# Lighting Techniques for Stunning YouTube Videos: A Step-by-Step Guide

You're wondering why I'm starting off this video with such a crappy looking image. Well, that's because we're going to make it look like this.
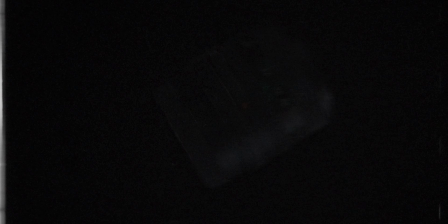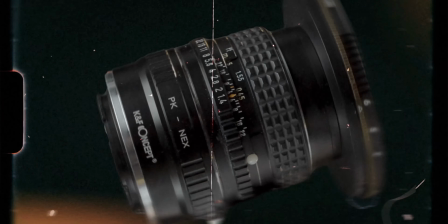Understanding lighting techniques and lighting design are imperative to quality content creation and filmmaking. In this video, I will be going through the industry standards when it comes to lighting a scene or a subject. First off, we have 3-point lighting. When setting up 3-point lighting, you will need these 3 lights: a key light, a fill light, and a backlight, which I will go into more detail on here in a second. This lighting technique will assist in almost every kind of video lighting, and once you master it, achieving the lighting look you want will be a lot easier. So let's dig into each element and see how it applies to our shot here. All right, so for the first one, we're gonna be talking about key light.
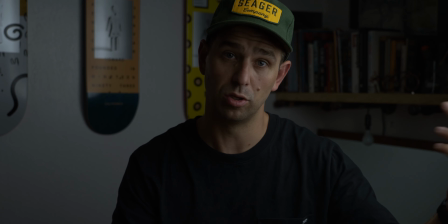The key light is the main lighting source for this scene. Its job is to illuminate the subject so that the viewer can see what's going on.
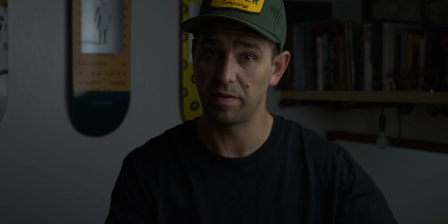In our example, the key light shines onto my face from screen right, on the left-hand side, but on screen right. And then the fill light. The fill light is an additional light that complements the key light, placed on the opposite side, and it balances any potentially distracting shadows the key light might leave. In this case, I have a small little aperture light, this guy right here, just off to the side on a little stand, and it is shining on my face ever so lightly.
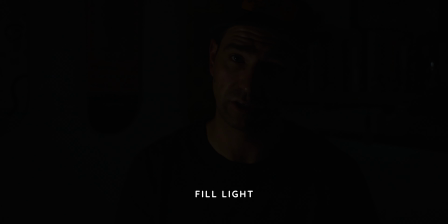The difference in power between the key light and the fill light is called the contrast ratio, and plays a big role in setting the mood of the scene. For this example, you can see the fill light lit here on screen left is less intense than the key light was.
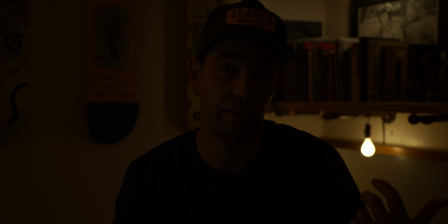This will set a good balance to finding my face. When I turn the key light back on, you will see my face is going to be pretty evenly lit with a slightly brighter look on screen right. Something like that. Finally, the backlight. The job of the backlight is to separate the subject from the rest of the scene. I'm using a small bulb behind me, and I'm using an aperture MC, I forget the name of them, magnetized the top up here, as my 2 practicals / backlights. But you can also use lamps, windows, anything to separate you from the background.
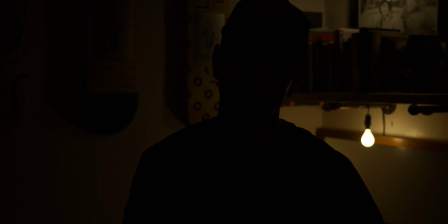If I turn off the key light and the fill light, you'll see the difference that it makes when I add these lights into the scene. And then we have hard lighting.
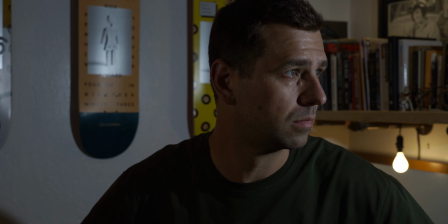The hard lighting setup creates a strong definition between light and shadow. As you can see in the scene, I have a light on my face with no diffusion.
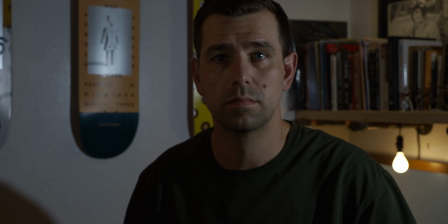This creates a hard and more revealing light. You can see all the lines on my face and more definition in the shadows. Soft lighting. On the other hand, soft lighting provides less definition between light and shadow. It relies on larger, more diffused light sources, like the big aperture light dome lighting me right now. The key to making this look really soft is to get the diffuser as close to the subject as possible. The further away you get the light, the more contrast you will add. So for that instance, you can see how close I actually have this, where it comes into scene right, my left,
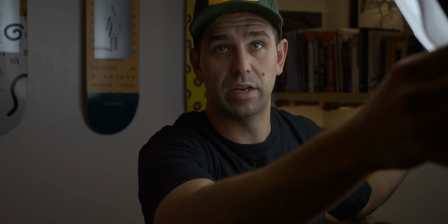but scene right, when I just barely pull it into scene, and it gets brighter,
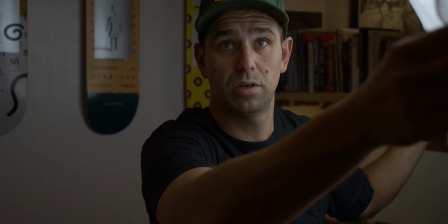obviously, as I pull it closer, and darker as I push it away.
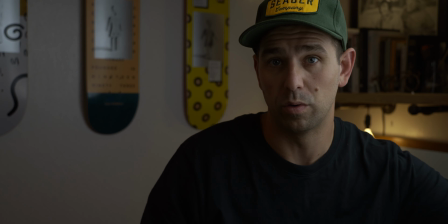And the further that I push this guy away, bear with me, creates more contrast.
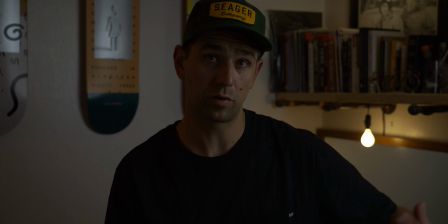So the scene will get darker and the contrast will increase. If I increase the brightness of this light, something like that, too bright, but you get the point.
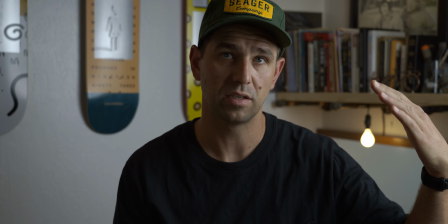It still is soft, but it doesn't look as good as, low.
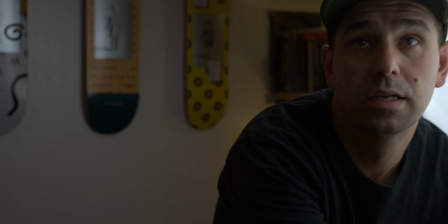God, don't drop on me.
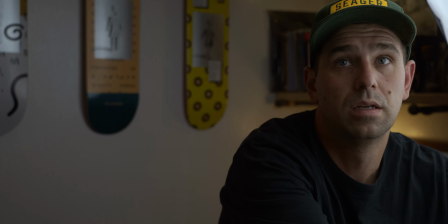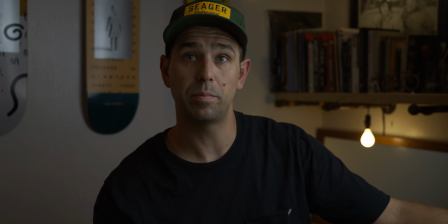So we're still in scene, but you get the point. See how much better that looks? Soft lighting can conceal wrinkles and smooth features, making faces appear more youthful, open, and friendly. Bounce light. When we bounce a light, we will be using a hard or diffused light pointed at a reflector, and that is bounced back to the subject. This offers another great way to achieve a soft light look. You can use different bounces to achieve different looks. Here are a few examples of different color bounces. Gold, giving a much warmer look.